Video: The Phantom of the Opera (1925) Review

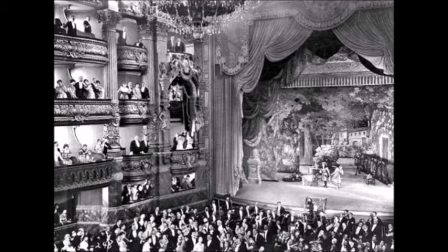(8:37)
On stage 28, they constructed an exact replica of the Paris Opera House.
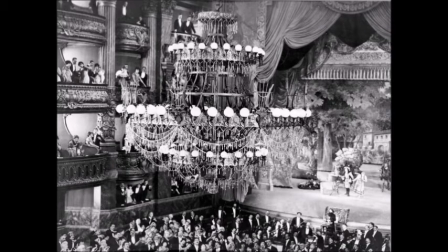(8:43)
It's spectacular and makes you think you're really in Paris.
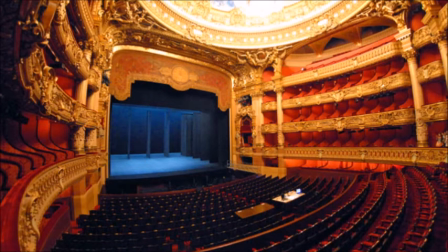(8:46)
Ben Carey, who had worked at the Paris Opera House, also replicated the backstage portions,
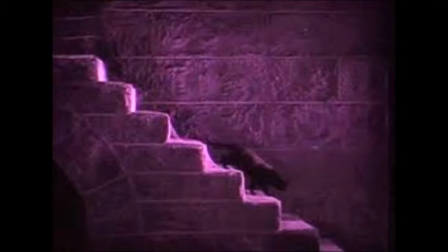(8:52)
which have an air of mystery about them, where strange things are bound to happen.
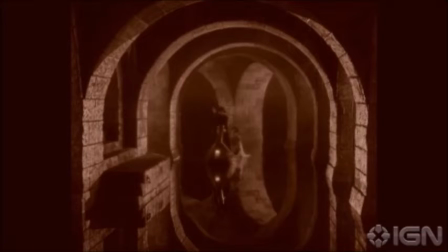(8:58)
Then it goes all out gothic with the underground catacombs where the Phantom lives.
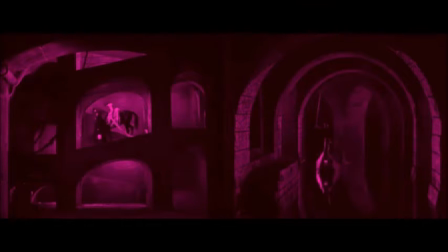(9:03)
This set creates such a spooky atmosphere, and is the perfect, nightmarish playground for the Phantom.
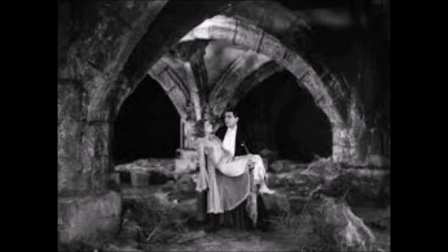(9:10)
This style of set design would influence many of the later Universal horror films. The Phantom of the Opera grossed over $2 million. Audiences not only screamed, some even fainted at Lon Chaney's makeup. In 1930, it was re-released with sound. Music and sound effects were added to the silent scenes, and several of the actors came back to shoot new sound scenes. Except for Lon Chaney, who was under contract to MGM, so his lines were spoken by a narrator.
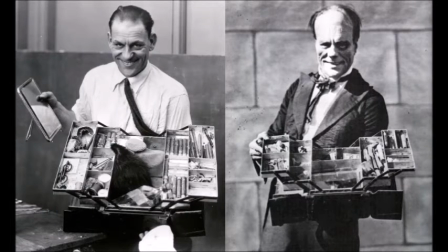(9:39)
Lon died later that year. The Phantom became his most famous character, and he is now regarded as a horror icon.
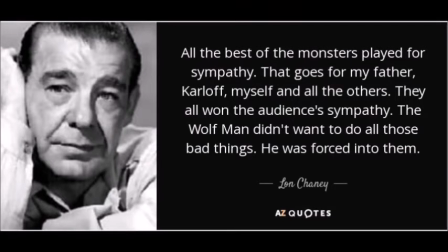(9:46)
Lon's son became a horror icon in his own right, and followed his father's lead by creating sympathy in his monster characters.
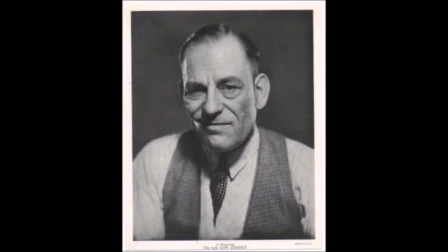(9:54)
Lon also advised another struggling and discouraged actor that the key to success was to be different from everyone else.
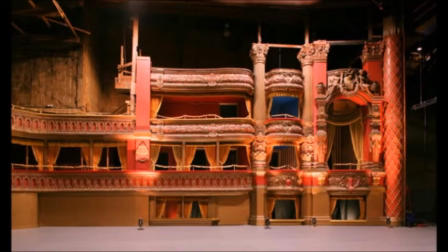(10:01)
That actor was Boris Karloff. As for Stage 28, or as it was later named, the Phantom Stage,
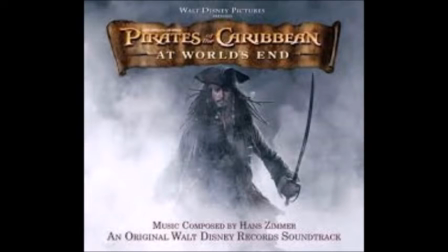(10:08)
it has been used for countless other films, even recent ones, and it was the oldest surviving stage in Hollywood.
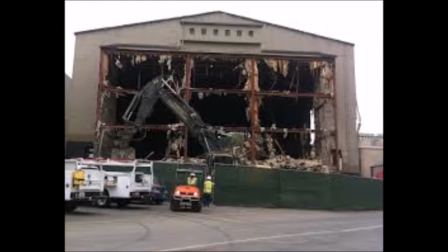(10:14)
But then in 2014, it was demolished to make more room for Universal's theme park.
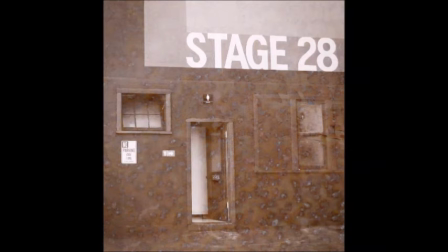(10:20)
But hey, it's only history. Phantom of the Opera has been told countless times. Even Broadway has had a crack at it. But this version has some things that the other ones don't, namely Lon Chaney. So I give it 3.5 fedoras out of 4. Now this film is in public domain, so there are several different versions of it floating around. But on the bright side, I think they're all for free on YouTube. So, thank you for watching Dusty Old Movies, and have an operatic day!